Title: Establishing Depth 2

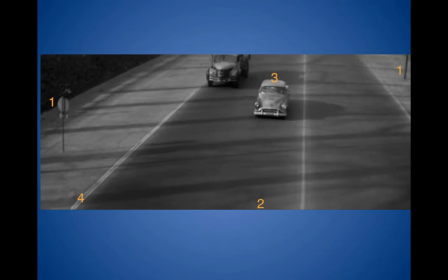Um, Now, in this shot here, I'm taking a couple of French movies, um, and here we can. I've got little numbers we have in the frame and everything that establishes, um, you know, basically a sense of depth.
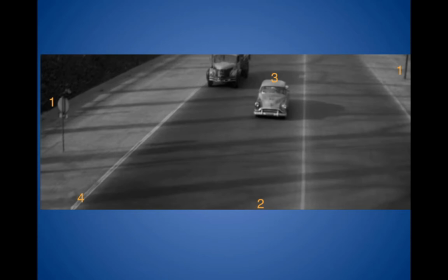If we look at the highway sign here and the depth cues, which highlight the z-axis, we know that the pole on the right side is smaller than the sign on the left side. All right? And then varying sizes indicate the movement of the subject, the car within the frame.
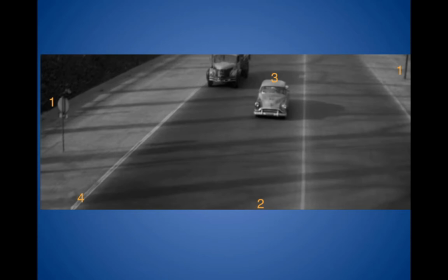The camera is placed at a high angle, so you capture the car on an open highway to indicate the vastness and the unexpected nature of this car ride. Um, they're being chased by thugs. The high angle can also indicate the uncertainty and powerlessness of these people who are being chased.
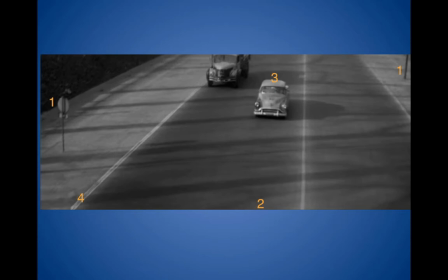Now, the car is placed at one of the sweet spots according to the rule of thirds. You can see we've got a 3 there. This technique promotes the viewer to recognize the subject as the main focus of the shot. And then the use of the highway lines, the high camera angle and the deep frame emphasize the z-axis.
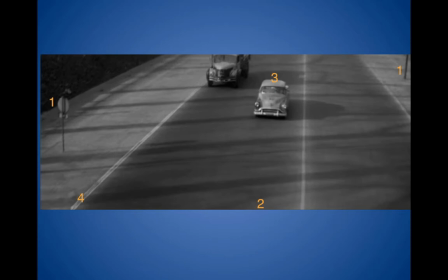By showcasing the lines of the z-axis, the viewer recognizes the lack of traffic in the shot.
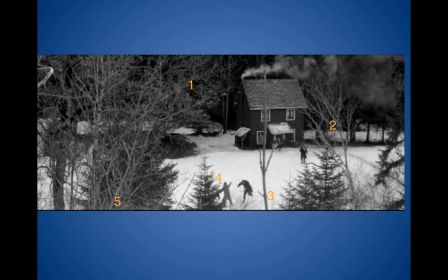So if we go to another French movie, here this is a nice establishing shot, but it's a long shot here. The framing of the trees surrounding the action kind of work as visual cues to emphasize the z-axis and depth and draw the viewer's attention to the main action,
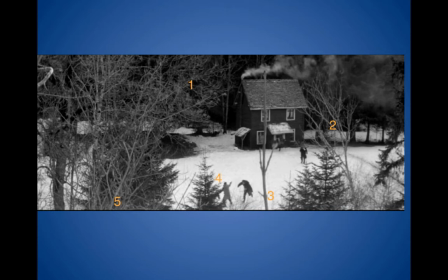the gunfight that's taking place in front of the house. Now the horizon line and the house are placed according to the rule of thirds, which further draw our attention into the scene. And the twig, are the top of the tree, functions in a multitude of ways.
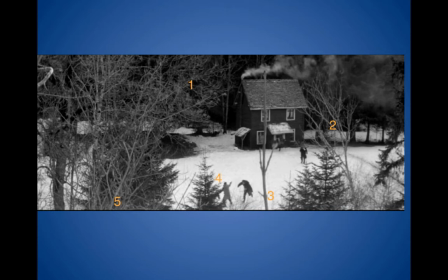It separates the characters, the thugs versus the other guys, and it divides the house into thirds, and it's a depth cue to remind the viewer of the off-screen space. It's this open frame. The characters are very small in the frame, but are noticeable because of their dark clothes against the white snow,
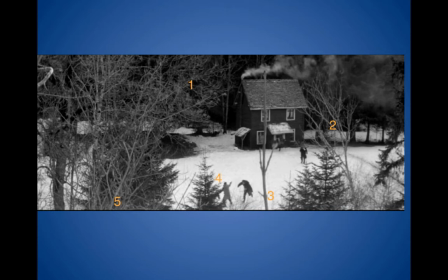and we can almost hear their gunfire just by looking at it here. But the audience is distanced from the fight. We're not part of it. There's no cowboy shots here. So this use of the high angle emphasizes the kind of uneven,
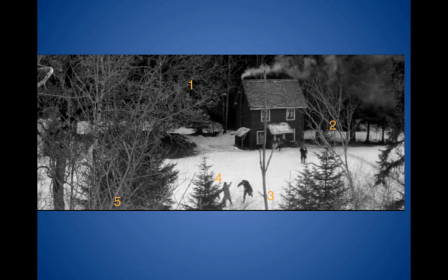off-kilter sense of the scene, but basically you can see the z-axis really clearly.
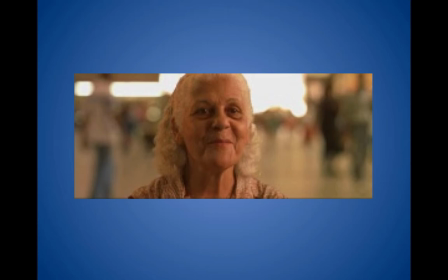Now, when we think of the axis and depth, we do wide-angle shots. What I mean is, like, if we dominate something in the foreground, some person, and we blur a bit of the background, which is what's happening with the wide angle of 35 or 24.
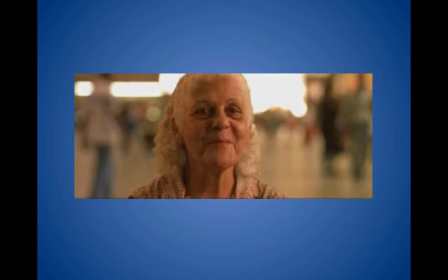It's going to get us focused in the foreground, and you're going to blur out what's not going to see the background. But what happens is that blurriness adds to a sense of depth here.
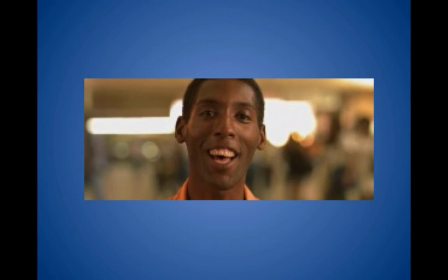You can see in both close-ups here that it adds, it gives us depth, but it gives us focus on the main character. But we don't need to see the defined background.
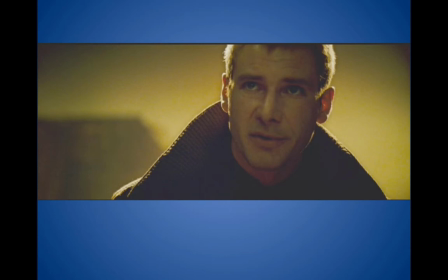Here in Blade Runner, we have a good example of matching shots here that kind of go back and forth. It's Harrison Ford looks one way, and then he's responded here by her.
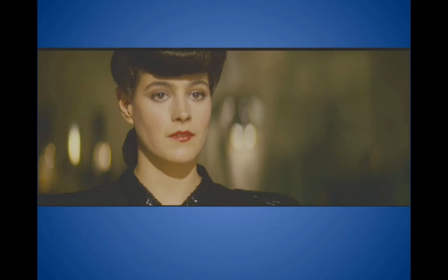Now look at when the backgrounds, the background is totally indistinguishable, but it adds something to have it a little lighter against our brown sense here. So we match our shots, we get a sense of depth, and what we're doing is he's cropping the head here.
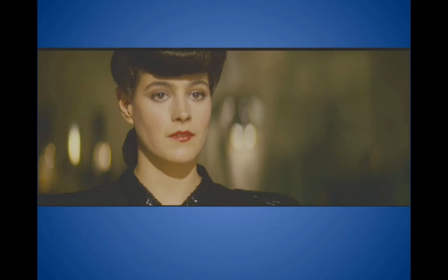But that's give us the rule of thirds working out fine, and also diminishes her a little more in Harrison Ford's view. But it's your basic single shot, reverse shot, using wide angle focus to give us some depth, as we are in this shot here.
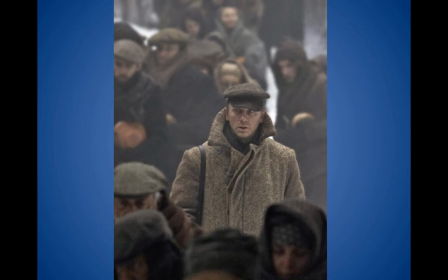So surrounded by people, he's in focus. Everybody else is not in focus, but that doesn't matter because they're just general run of humanity gives us a sense of depth in the picture.
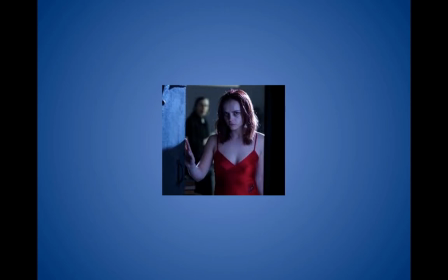As Ricci does in this picture here, we focus on her, but in the background, the light on some murky figure, some scary little figure, it's great because we don't need to see that figure.